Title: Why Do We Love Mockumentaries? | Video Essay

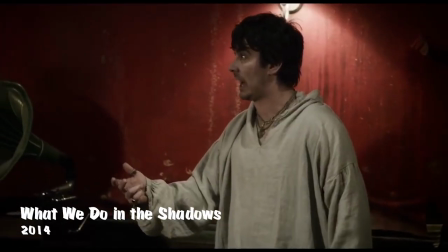0:00 Few TV show formats can offer the unique benefits of the mockumentary.
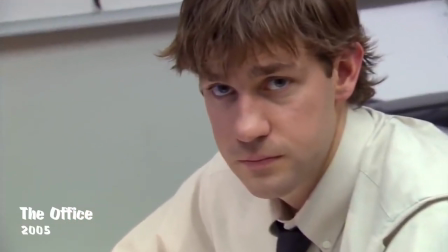0:05 From quick glances to the camera, to talking heads,
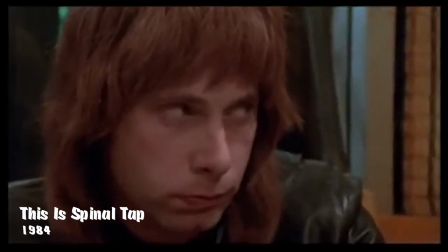0:09 to its very specific style of camera movement, there are several aspects that have become staples of the mockumentary format.
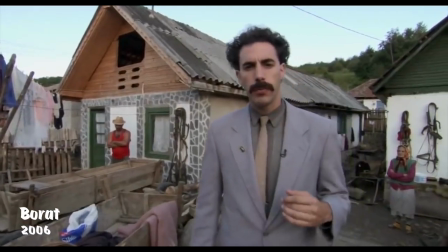0:16 But what is it about the mockumentary and its stylistic choices that draw such huge audiences to them?
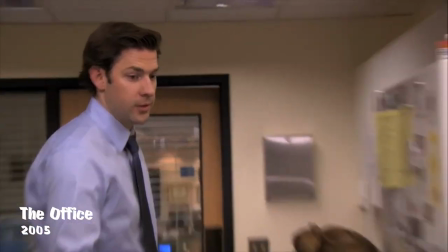0:24 Often, comedy is driven by what sentiments audiences might find relatable.
It's never too early for ice cream, Jim.
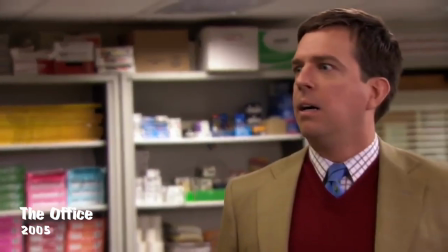0:30 But it doesn't always make sense for characters to be relatable,
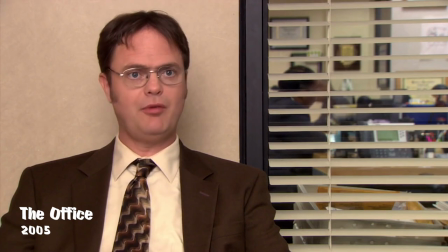0:34 so sometimes simply having a character be candid and realistic can be enough to have viewers form a connection with them.
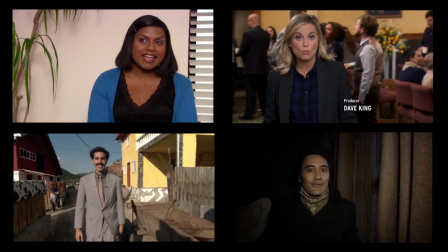0:41 The Talking Heads-style interviews are of course a staple of the mockumentary. They are glimpses into characters' minds, a setting both for humor...
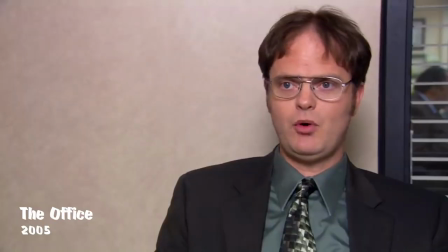0:48 I am fast. To give you a reference point, I'm somewhere between a snake and a mongoose.
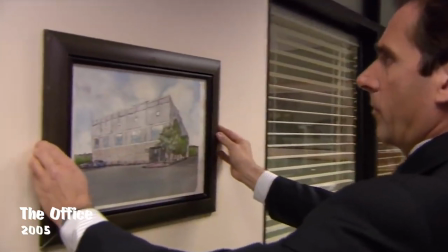0:53 And for sincerity.
There's a lot of beauty in ordinary things. Isn't that kind of the point?
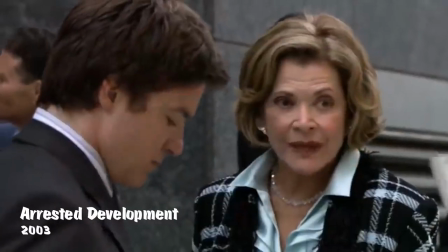1:01 I'll touch on that humor aspect later, but for now, let's focus on sincerity, the connection that the mockumentary can offer.
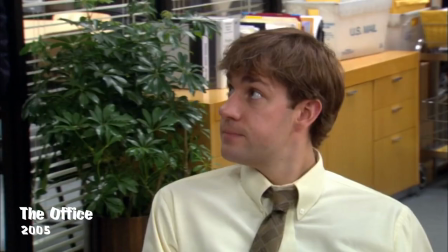1:08 It can also tell us which characters were meant to connect with most. For example, as pointed out by Jesse Tribble in his video essay, Filming the Office.
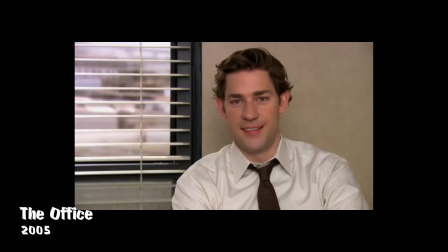1:15 Every character looks slightly past the frame. Except Jim. He looks at us, which makes him relatable.
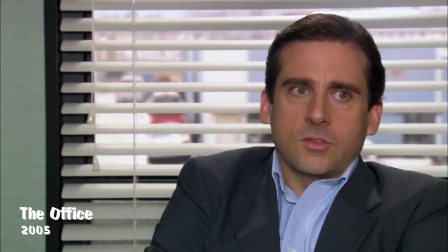1:21 And from a logistical perspective, Talking Heads can of course offer a way of helping audiences understand plot points.
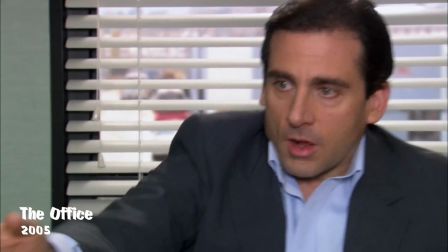1:28 Today I got up, I stepped onto the grill and I clamped down on my foot.
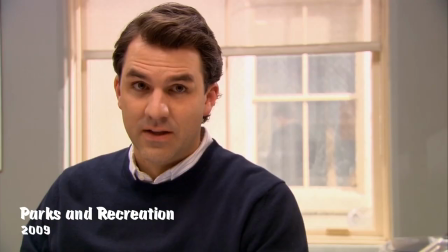1:33 Or character relationships.
Leslie? No.
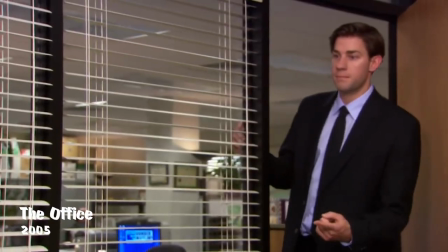1:37 And it offers a realness, often through characters stumbling over words or getting distracted based on their emotional state.
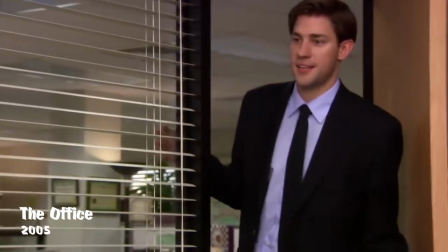1:44 Alright, then it's a date.
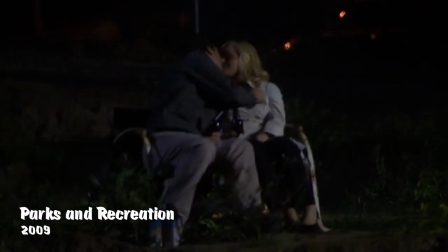1:49 I'm sorry, what was the question?
Additionally, the format is going to inherently make viewers feel like they're witnessing something private and sincere,
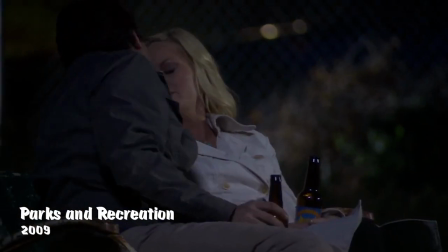1:57 and that realism certainly makes it easier to connect to the characters portrayed.
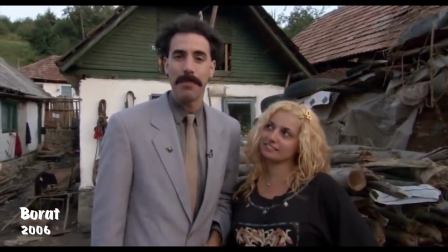2:06 As simple as it may seem, humor is a big part of what makes the mockumentary such a loved format. In most comedy show mockumentaries, it allows for a lot of improvisation from actors. It's like three people, you're shooting a documentary, so you're living these real scenes like you would on a stage in an improv theater, you know?
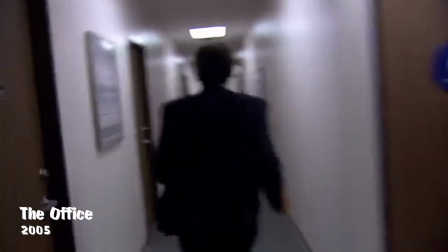2:24 The camerawork is also often a source of humor.
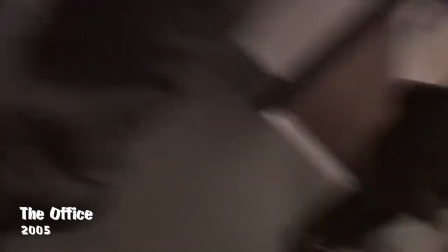2:28 Things like zoom-ins, messy camerawork, or filming when people aren't aware Do you think they can hear us?
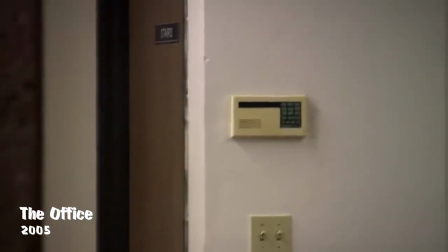2:34 Not if we turn these dials all the way down. Now they can't hear us at all. are among the possibilities for comedic devices.
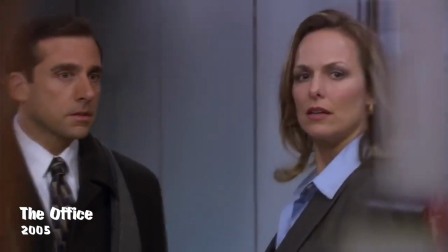2:44 The mockumentary can also create a stark contrast between crazy, out-of-control characters and the more sane ones.
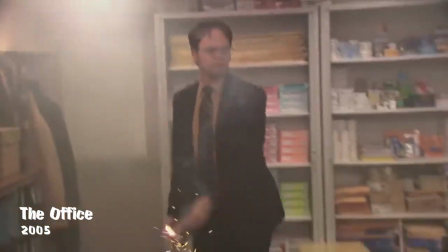2:51 Is it he the best? Jean was far from the best.
As the characters more centered around comedic relief go about their insanity,
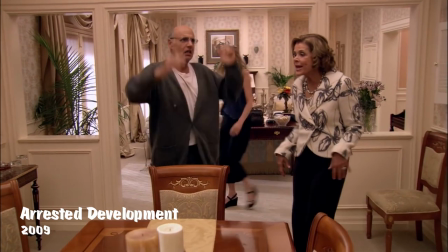2:58 The fire's shooting at us! the more sane, everyman-like characters can create a comedic contrast.
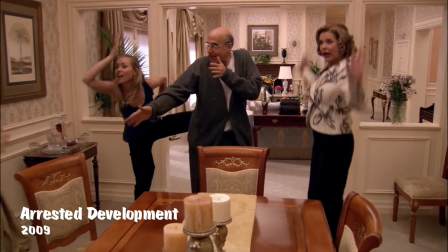3:04 Look, I haven't found the right girl. When I do, I will ask her out. Has anyone in this family ever even seen a chicken?
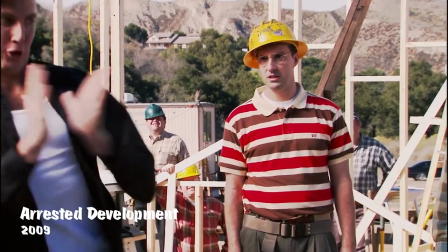3:11 Shows can also comedically insert information that the audience couldn't receive through any other format.
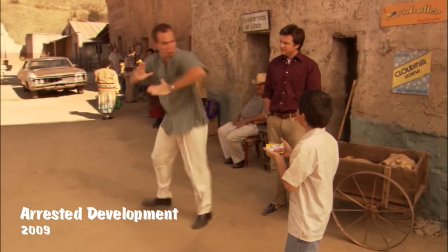3:16 You're the chicklet, not me! Unfortunately, in Mexican culture, this was a much more inflammatory gesture.
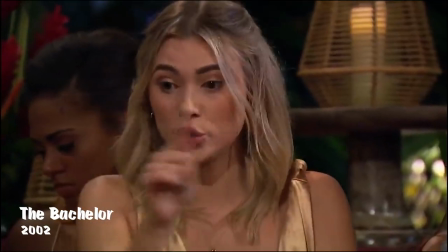3:27 One of the reasons that reality TV is disliked by many is how the dialogue can feel boring, cringey, or clearly scripted.
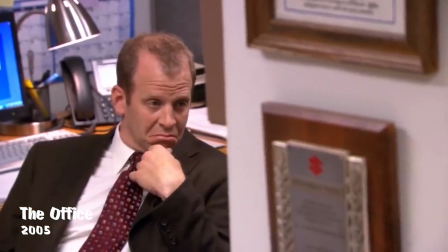3:35 The mockumentary offers the appeal of reality TV through its format,
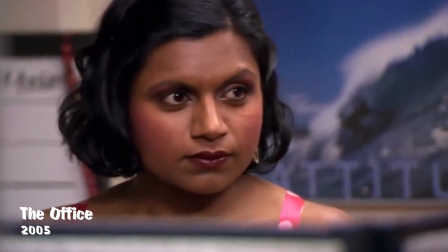3:40 but it's made by really talented writers and actors, allowing for better dialogue and a structured plot.
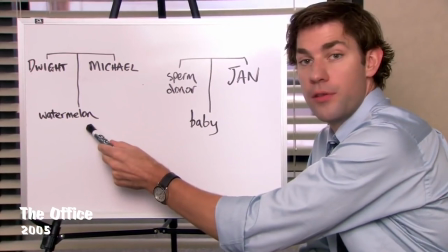3:47 We get all the good parts of reality TV, format-wise, without the parts most don't like.
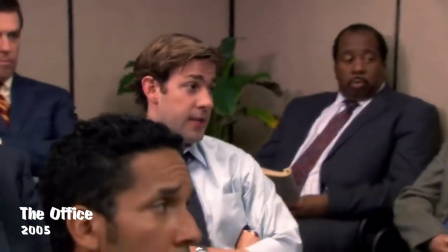3:56 As interesting and dynamic as the mockumentary is capable of being, it does have some common pitfalls.
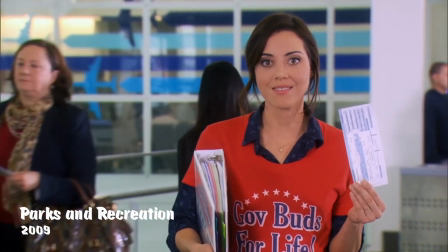4:02 Often it relies on simplistic comedic devices that can sometimes get a little old.